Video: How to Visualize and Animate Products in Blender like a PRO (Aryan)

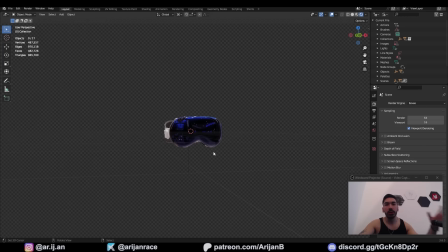Right now there's no lights in the scene, there's only the environment, which is casting light onto this object.
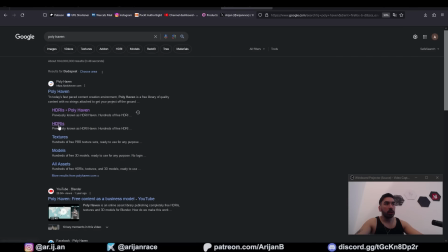So here's how you do that. That's step number one. Go to Google and search for Polyhaven, click on HDRIs, and now you got a whole bunch of environment textures right here.
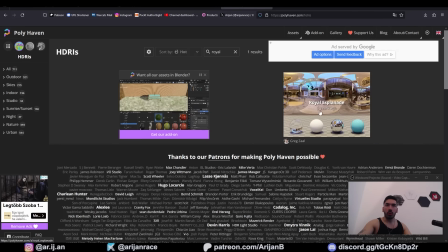Go up here to the search box and type in Royal, and you're going to find this environment texture called Royal Esplanade.
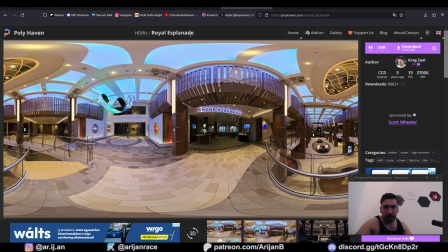Esplanade, is that, how do you pronounce this thing? I have no fucking idea. But I'm not trying to be a linguist, I'm here to show you how to do Blender, so don't worry about it. Click on this download button right here, and now you got your EXR image saved in your downloads folder.
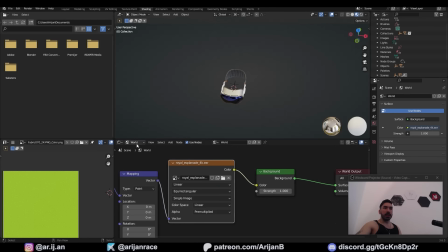So go to Blender, go to the shading workspace, switch from object to world over here,
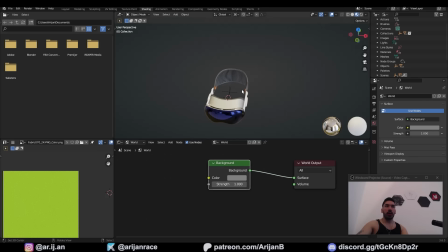select this background node which controls the color of your background, and if you go to rendered view now,
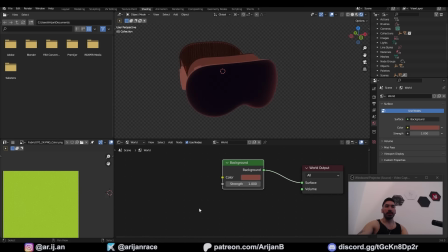you can see that this background node controls the color of your environment. So we're gonna select this and press Ctrl T to add a node wrangler.
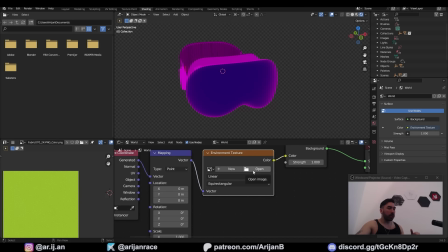This gives us an environment texture node where we can load this EXR image which we just downloaded. So in your downloads folder, search for Royal Esplanade EXR, and that's going to load it into your scene.
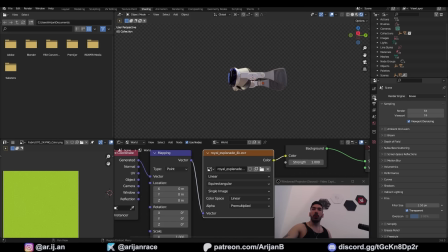You will also notice that I got a transparent background. That's because I went over here to render properties, find the film menu, and check transparent.
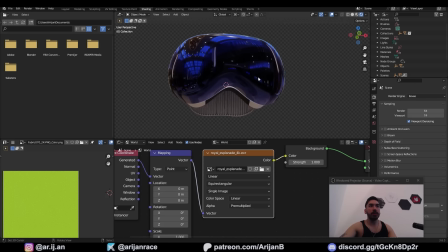And in this case, the only reason I really want an environment texture is so that I can have some cool reflections in this visor. So I'm going to set my strength to 0.1, just so there's something going on in the reflections. I want to create artificial lights myself in Blender.
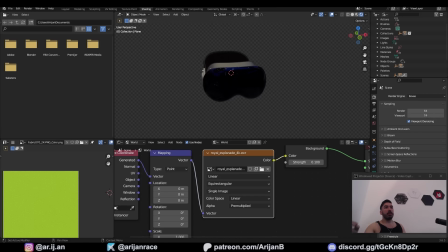So when you're doing this type of shit, you gotta sit here for a couple minutes and think about what you think would look cool as an animation for this product. Luckily I'm a genius, so it only took me about a minute to come up with something that I think would look cool. And you can do the same shit or try to do a variation of the same thing. I'll place my 3D cursor in the middle of the world, and that's where I'm going to add an area light.
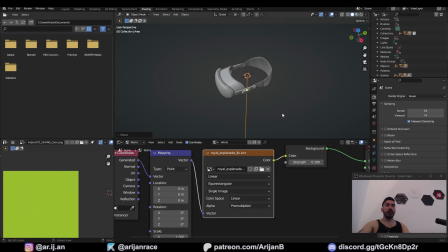I'll scale this area light down to like 0.7, move it over here to the front, and lift it up above the scene.
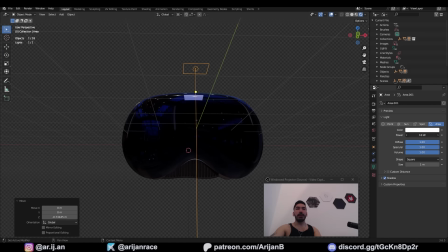If we bring it closer, you can see the reflection over here, and I want mine to be a little bit stronger, so I'm gonna crank it up to something like 65.
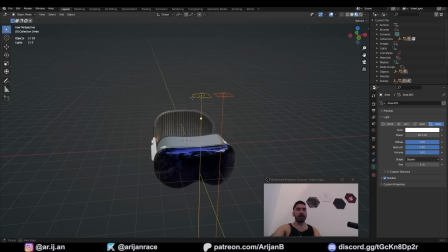Then we're going to duplicate this, G, X, and hold Control to snap it over here to the side, and we're going to copy it a whole bunch of times so that we have a whole array of lights above the scene. Now keep in mind, even though you're using Eevee, this is gonna heavily slow down your scene. But if you wanna get a good result, it's gonna take some time to render.
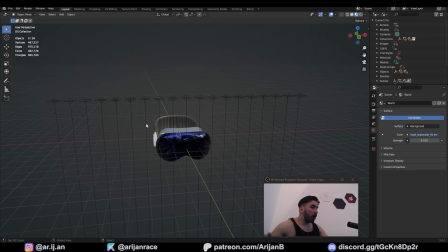It's like if you're trying to look cute because you're going on a date, or if you're trying to get ripped, it takes some fucking effort to prepare this.
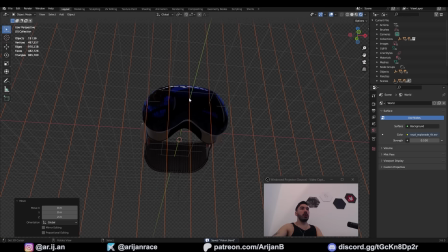Anyway, lift this above your scene, and now in render view you can see how these lights are reflecting from up here. So we're going to make an animation where they start way up there and then they're slowly coming down like this, and watch the reflections right here. Because of the curvature of the visor, they're kind of bending and they're coming down into the scene, and it looks really cool.
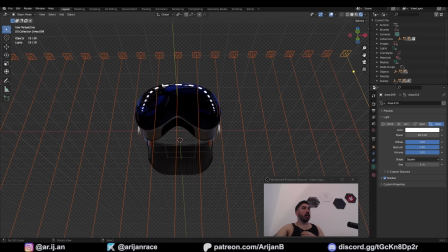It's going to look even cooler if you use your individual origins to make these lights smaller. And if you want to simultaneously change some properties on all these lights, you can select them all, then hold down Alt while you're controlling, for example, the power property, and that's going to apply the same change to all of them. You can also select all except one, then shift select the last one, press Ctrl L, link object data.
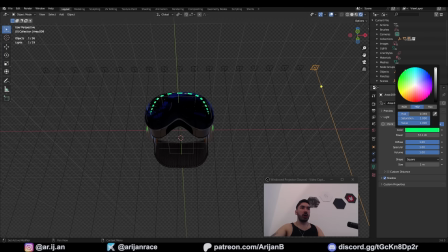Now any changes that you make to this one, for example, if you change the color on this one on the end here, all the lights are going to copy the same properties. So maybe you want to make these slightly yellow, slightly warm, so they look more like the scene around them. Maybe you want to make them slightly blue.
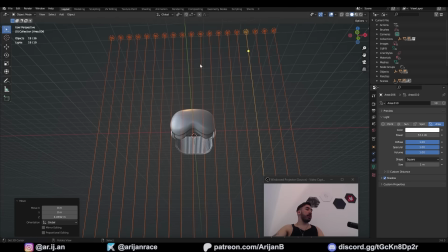Figure it out. I'm just going to keep mine white. And now we got to make an animation where they start up here and they come all the way down here.
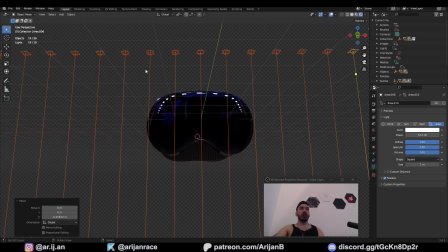So let's place them down here first. I want them to come only about this close. I don't want them to be no closer.
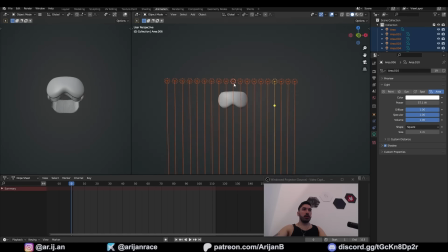So here's how you make that animation. Go to the animation workspace, place your 3D cursor over here, and go to Shift A, empty cube. Scale this cube or stretch it out or do whatever you gotta do so that all the lights fit inside that cube. Now select all the lights, shift select the cube, control P, and parent these objects to the cube.
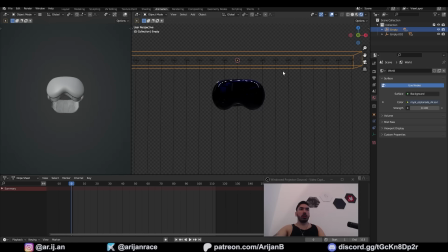Now you just have to move the cube if you want to move all of them. So we said we want the animation to finish over here. So let's say on frame 110, we want these lights to be here, which means we're going to move this marker to this point, frame 113 or whatever the last point is.
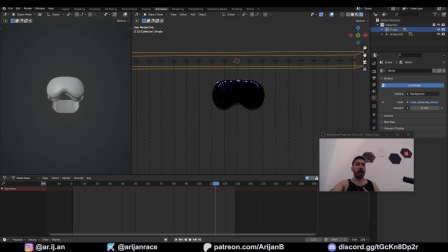You can control how long your animation is going to be down here. Keep in mind that this is determined by the frame rate.
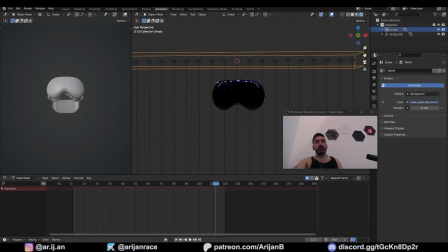By default, your frame rate is 24, which means you have to divide this by 24, and that's how long your animation is going to be.
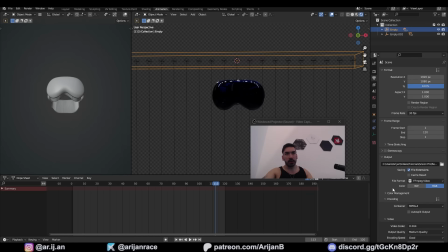Since I'm going to be combining this animation 30 FPS video, I set my frame rate to 30 in this output properties tab. You can set it to whatever the fuck you want. You can even do custom. I recommend you go to 30 because it's gonna look cleaner, but it's also gonna take more time to render. So in this case, 120 divided by 30 equals 4 seconds. That's how long this animation is going to be.
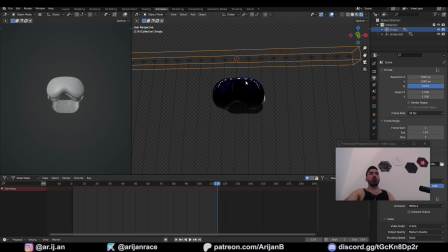Anyway, we're gonna move over here to the last frame and select this box which carries all the lights. Press I and keyframe the location and rotation.